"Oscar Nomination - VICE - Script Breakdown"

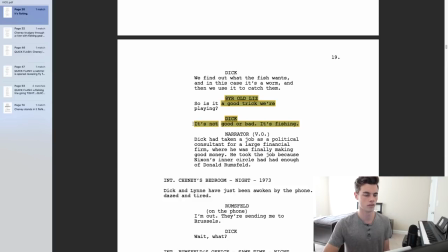It's not good or bad, it's fishing. so this is kind of uh this sort of thing is you know obviously talking about things that aren't about fishing but then this sets up this fishing theme or fishing motif that goes throughout
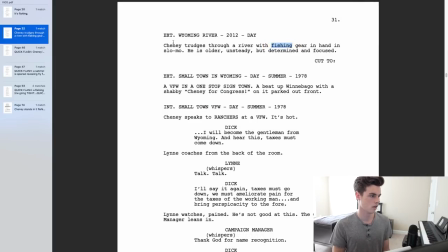the script so we have him fishing here and then we have right
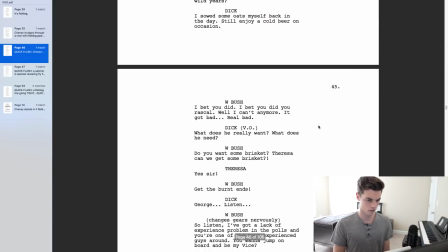here as he's talking to george bush we have he's
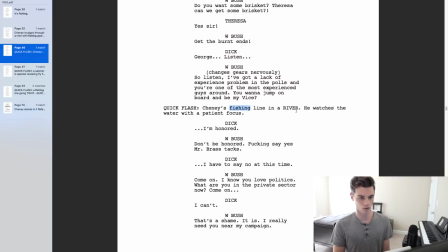saying things blah blah blah and they have changed fish land in a river he watches the water with the patient focus
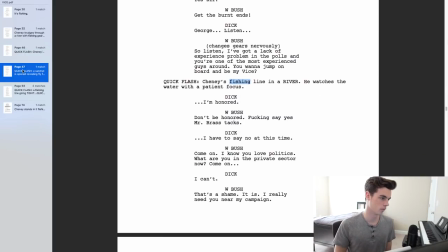so it's sort of just paralleling what he's doing and fishing and then we have uh satchels open revealing fly fish lures velocity
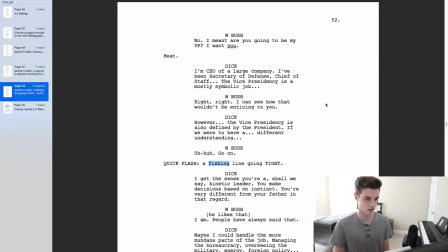of sizes so this as you can see page 46 page 47 page 53 so this is all in the same conversation and then fishing line going tight right this is all part of
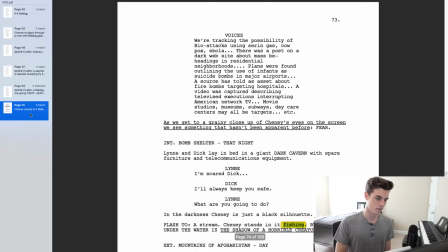him winning this scene and you know continuing and then page 74 when So it shows the shadow of a horrible
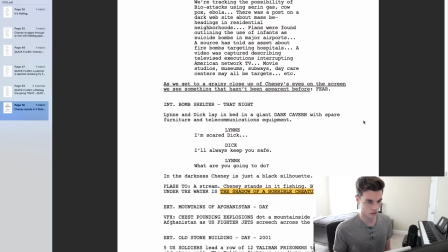creature as Chaney is fishing. And that is when he's talking about terrorism and ISIS
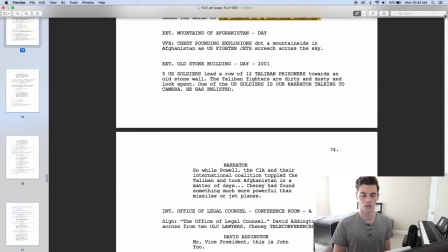and about how they potentially created ISIS and this sort of thing.
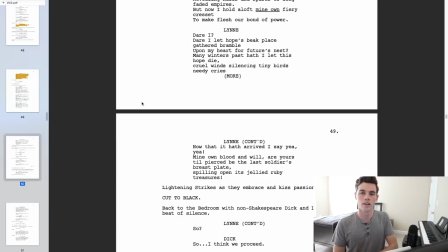So that's a really cool element. So I really like a lot of these elements that Adam McKay adds to sort of spice up the narrative.
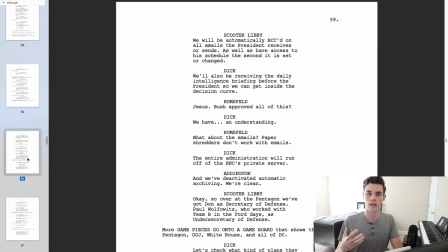And adding these little, like the fishing motif I think is cool. And then he has the teacups stacking them up and eventually falling. There's also a moment where he shows a lion running after a gazelle. These sort of little sprinkled in shots are really cool and I think nice added elements.
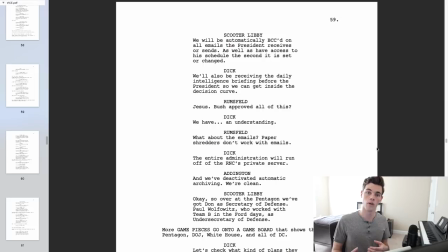I think a lot of it really comes down to tone because this movie is about power. I think they can be poorly done. I'm sure I could, if I thought for a minute, I could remember times where it was done poorly.
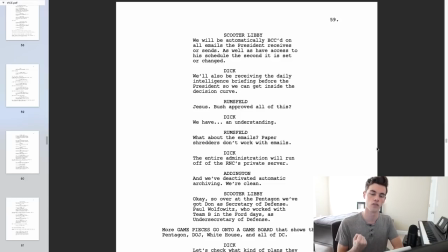But I think with this script, I think it really meshes well. And I think it meshes so well because of Adam McKay's style and setting up this idea that this is going to feel like a documentary in certain elements.
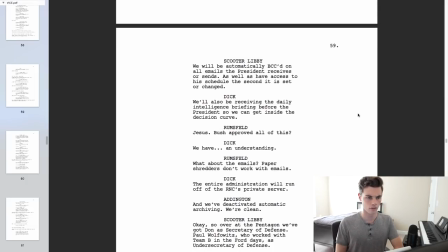Another cool thing is the game board pieces.
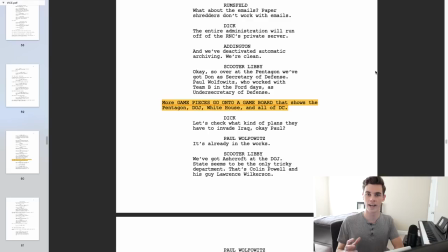So another thing that Adam McKay does to show where Dick Cheney had power is he goes through this scene of showing the
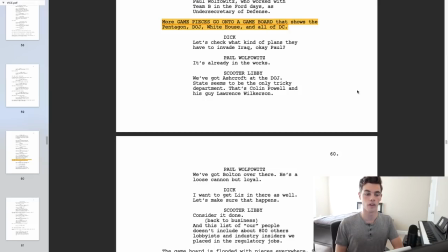people that were connected to Dick Cheney and were listening specifically to him and where they were in the White House and in the Pentagon and in Congress.
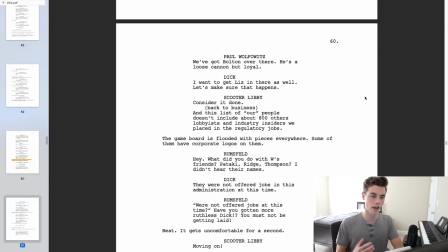And so it's a cool element to help explain these concepts to the audience. I think that's something that Adam McKay has done very well. And that if you look at The Big Short, or if you look at this film, there are these complicated things that Adam McKay is
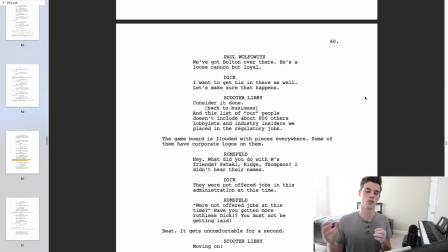able to take a moment and explain it through a character or whatever to the audience.
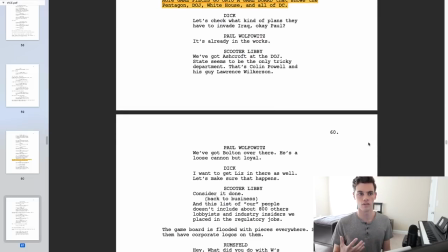And I think this is really cool because I think it allows people who don't understand these concepts to get a better understanding of what's going
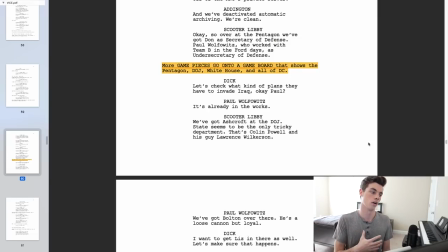on when people say you know these people were in the pentagon doing this or or this person was enacting these executive orders and that sort of thing i
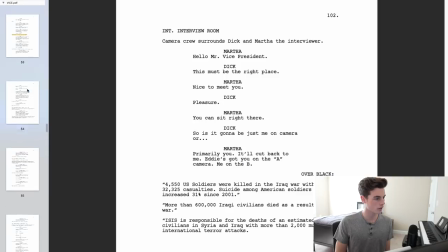think it's really really good and helpful i wanted to quickly talk about the mock ending that this script has which i think is a it's a cool thing right here so we
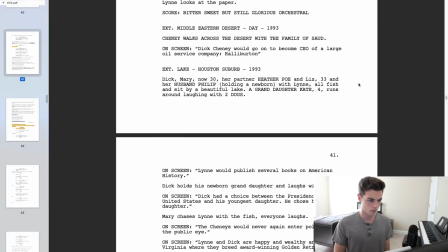have um where is it okay so we have this right here so we have this sort of fake ending where it's
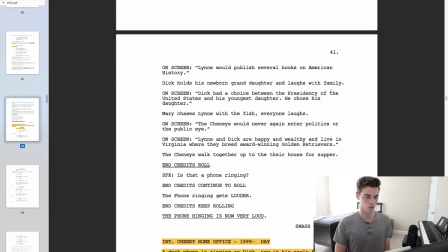like lynn would publish several books on American history. And then, you know, he's holding his newborn grower. Dick had a choice between the presidency of the United States and his youngest daughter.
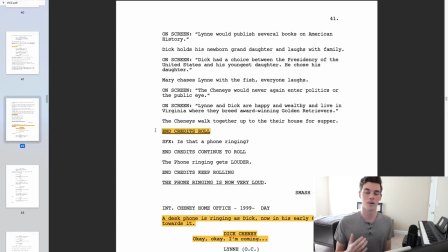He chose his daughter. And then we go through this and literally Adam McKay has credits roll in his movie on page 41.
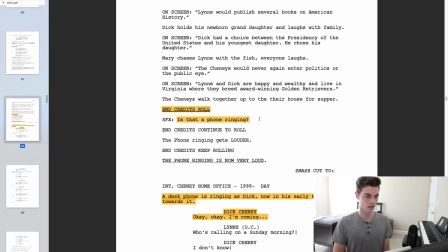And then this phone ringing ends up, uh, interrupting it. And then we're back into the movie. I think this is a cool idea. And I don't think this is like breaking rules or people being like, Whoa, like, I can't believe he did that what a what a way to break the rules I really think he's just um following